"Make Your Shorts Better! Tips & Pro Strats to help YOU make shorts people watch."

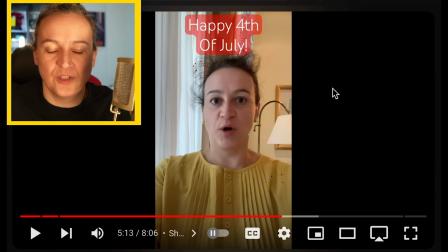So yeah, this was just a short and sweet one.
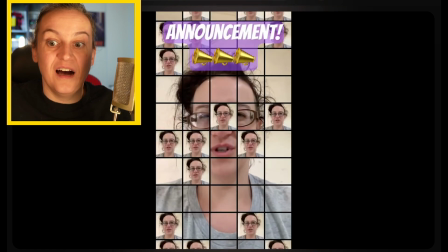I
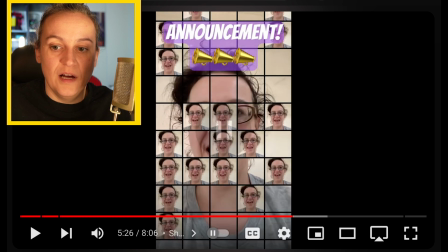was happy that I could put in the announcements and stuff, but I also was worried, hey man, this might not perform very well. Because again, with shorts, people like to see the faces of the people that they're watching. It's very important to make sure that if you're pulling off shorts, put your face front and center as the first frame. All the times that I had objects as my first frame, those videos didn't do well.
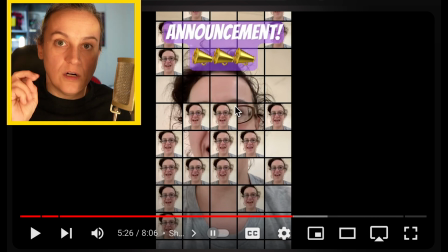All the time where the filters looked like this, either obfuscated or dark or both or pixelated or something off, they underperformed. Like you can see my face, but you have to squint. And on a face of a phone, like it's just not going to happen. So this video didn't do very well.
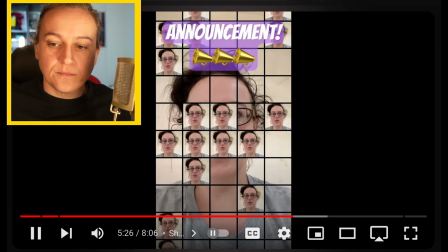So just FYI.
Either be square.
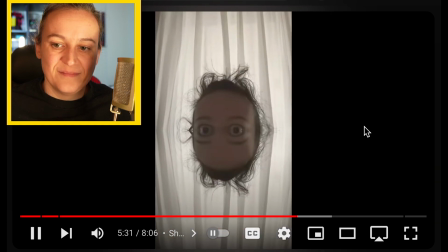No, I forgot. I see. Yes.
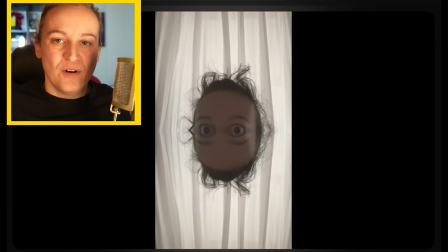I gotta tell you, I was worried about this one underperforming or like appealing to a horror crowd or creeping people out.
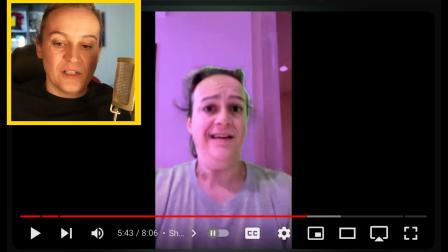I was right. It creeped people out. I got so many comments about that eyeball being creepy.
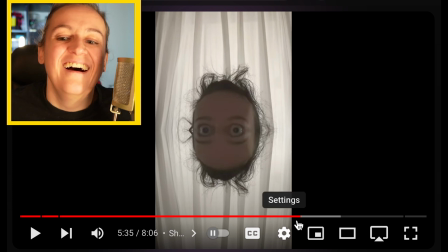It was no joke. Like it scared people. All right, next up.
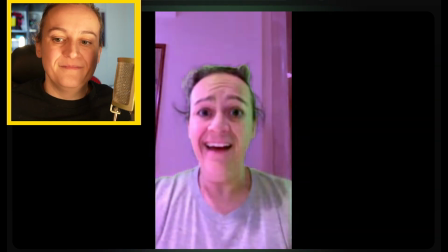Can't talk now. I'm having a dance party.
Yep. This one I have used many times since then.
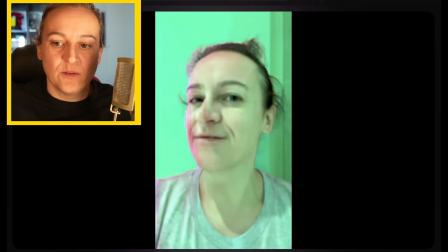I love this one. I love the purple and the green. I like the way it frames the face. I like the way it dances. If you'll notice that hidden cut there that just happened,
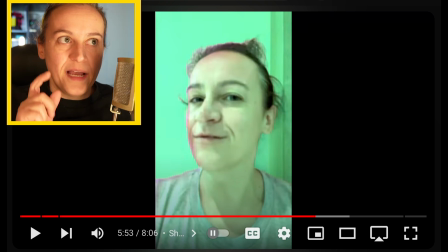I was very excited that day because I was like, oh, I can pause this and then record again.
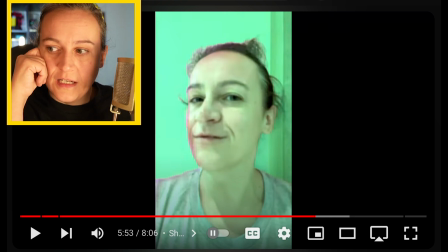I found the multi-take editing, which was great because then I was like, oh, I could say a sentence, pause the recording,
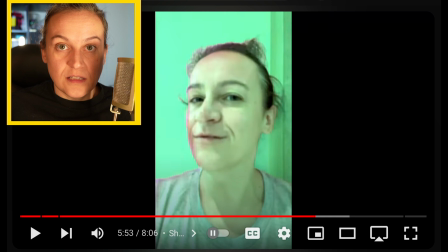reposition, reframe, say another sentence, pause the recording, do the same thing over and over again. And I was very excited when I figured that out because that opens up opportunities. That's what it does, is that you can storytell now and in the app, which I was very excited about.
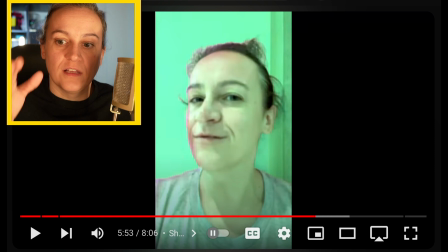So it was more than just filters. It was discovering that this app could help me tell stories a little bit. Like it reframed the rules for me. It was like this thing, you could tell stories with multiple characters now because you could swap in between and you don't have to worry about editing it.
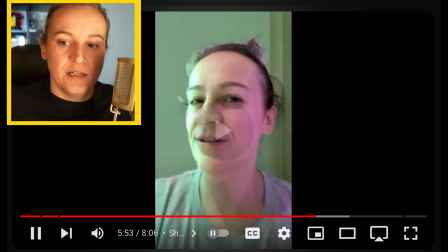It's just there. So I was happy about that. So that's why.
Drop a comment below.
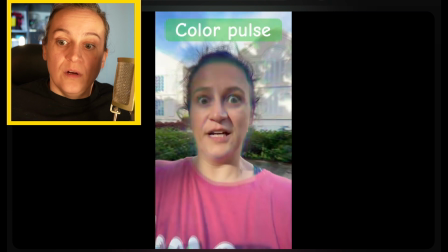This one is called I use this one too.
Very How would you use this filter?
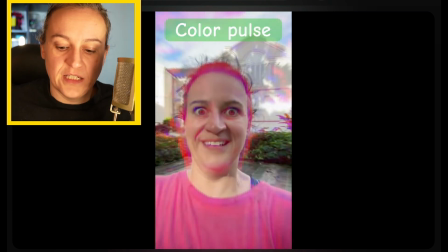Definitely kind of got this memento vibe.
Yes, it does. It's all weird and trippy.
Comment below.
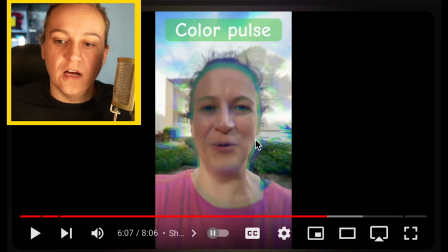I love the color choices for this one. It kind of accentuates the blue and the purple and the green in this, which is why I chose this color for the text on top. I like this one. I used it a couple times since finding it. It's interesting, it's fun, and it's not as stark as the dance one before.
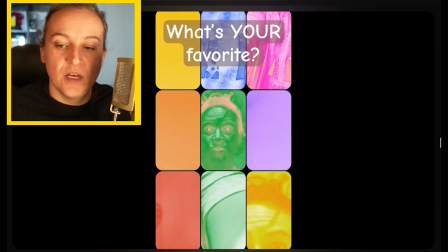So, here you go. Oh, this video bombed.
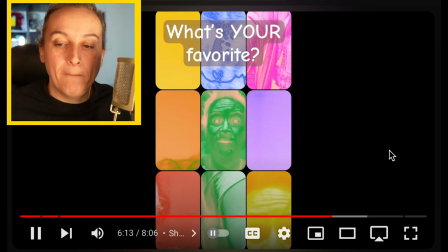This video was one of my worst. Because this one's weird. It, like, you don't see the faces in every single time. Like, I'm in the center face, but that's it.
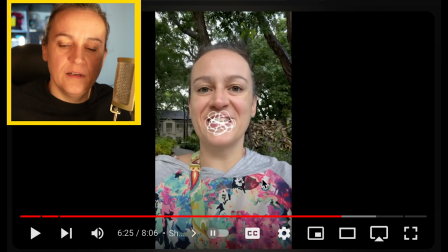And then here, like, I like the close-up because you can actually see my eye. But that video filter is not cute at all.
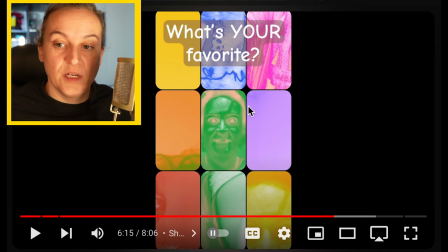Like, it's terrible. And the video shows it. Like, the metrics on this one was... Nobody watched this video. Despite the fact that it's colorful. So there you go. A little food for thought for you. Alright, moving on.
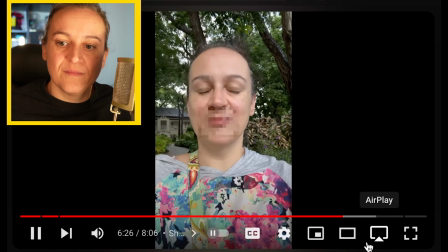Ha! This one's fun. And it's absolutely hilarious. I actually really like this one.
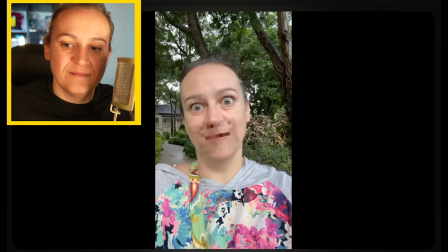I think yeah, I know exactly this one's called Censored. Obviously, I don't think... The funny thing is I haven't used it since.
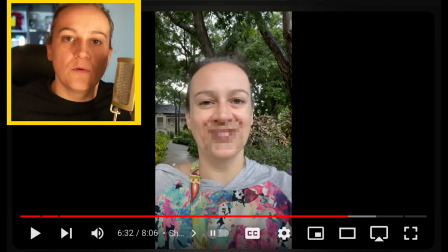Oh, except for one short. I used it one time for one short. And it was like a throwaway gag. So you wouldn't think that it'd be super useful. And I'm not one to curse on my channel. Like sometimes something will slip out. But most of the time I try to keep this like PG-13 language.
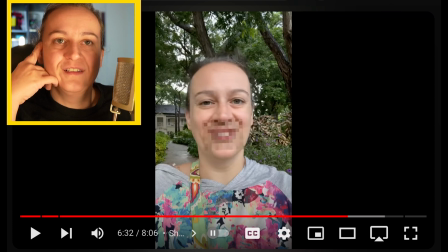So this filter was fun. But if I use it again, I might have to have some sort of story thing.